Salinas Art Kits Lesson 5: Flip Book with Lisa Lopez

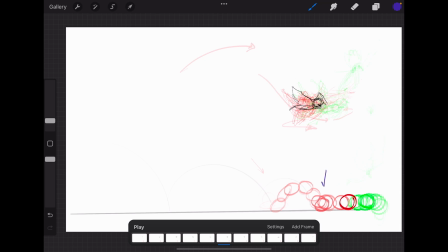4:16 Now, here is the least impact. This is when the ball uses momentum, inertia, however you would like to think about it. It's basically when the ball loses energy and it stops moving. And the goal of animation is to always
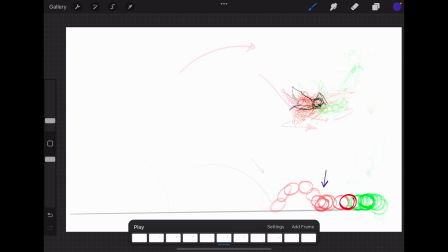4:36 recognize and recreate movement in order to have a believable story. The bird is still in place. At the very end, the ball here takes forever to get off our rail and drop down, as we can see,
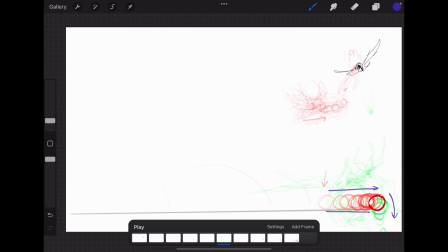4:55 while our bird has decreased in size going into the frame and is reappearing on top. This is because when you draw, The slower the motion, the more frames and drawings that there are in between.
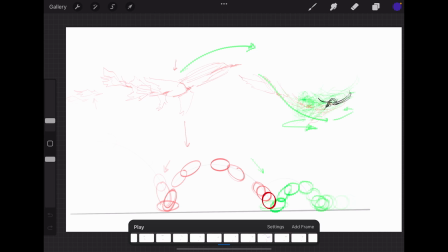5:12 So when something's hit by gravity, you're going to have a greater distance traveled, and it's going to have a force that will squish the object down, bring it back up similarly, and then return to its normal state.
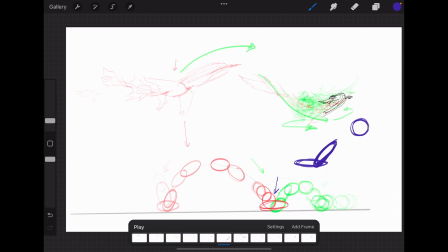5:30 That also depends on how squishy it is. So we can imagine that this ball is very elastic and rubbery, kind of a cartoonish manner. If it was a bowling ball, it would probably just end up falling straight on through the floor
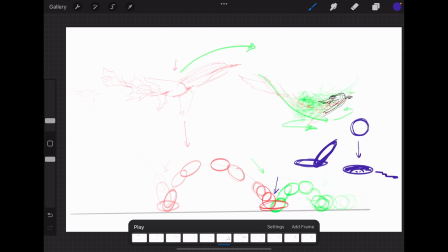5:50 and creating cracks. So this is very important when we're looking at everything together. The more drawings between each frame makes it a slower motion.
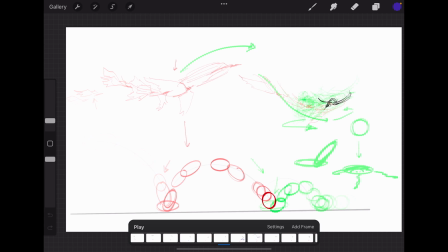6:04 The less drawings make it the motion faster. This is best shown by the bird up top again. 1, 2, 3, 4, 5. On the 5th frame, we're already turning into our motion, but yet we barely made it here. In 5 frames, the distance traveled between the ball is here, on the 2nd arc. The distance traveled for the bird is here. That is essentially the very basics, in terms of timing, in terms of what it means to be drawing in between frames,
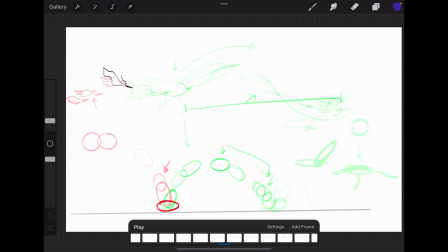6:51 your arcs, and your overall method of drawing. Just remember that when you have 2 objects, even though they're taking up the exact same amount of frames, in this case, the bird is spending much of its time going in a circle to reappear,
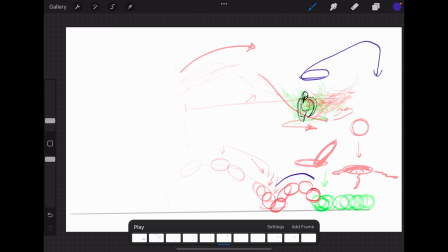7:09 dip down, while the ball is just going on its natural arc until it loses energy and falls off.
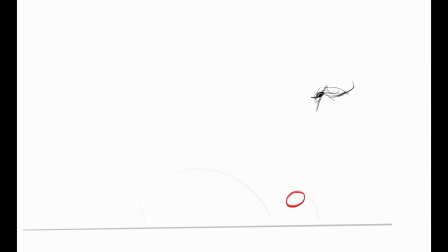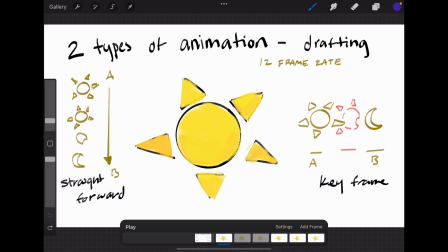7:25 This is our idea. I made this so that we can get a better idea of the key differences between how we approach an animation, or how you can approach your flipbook animation in a keyframe style or a straightforward style.
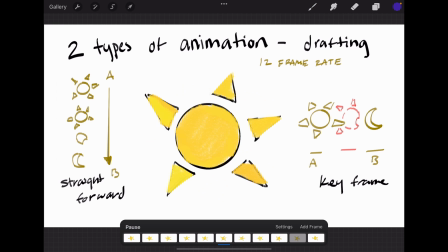7:41 I'm turning the sun into a moon. Let me show you. So the sun is turning to a moon.
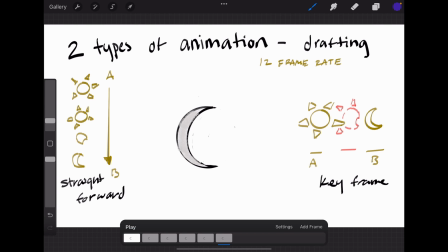7:48 I also included color. These frames down here that you see blacked out on the timeline right here, those are duplicated frames to hold the change in place.
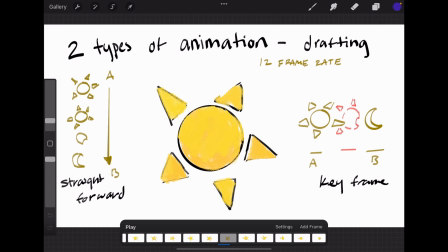8:01 That way our eye can be able to recognize it, and the after image will carry on longer, making it last in duration, even though the frame is exactly the same. This is something that's only for technology, of course. Procreate is the app that I'm using.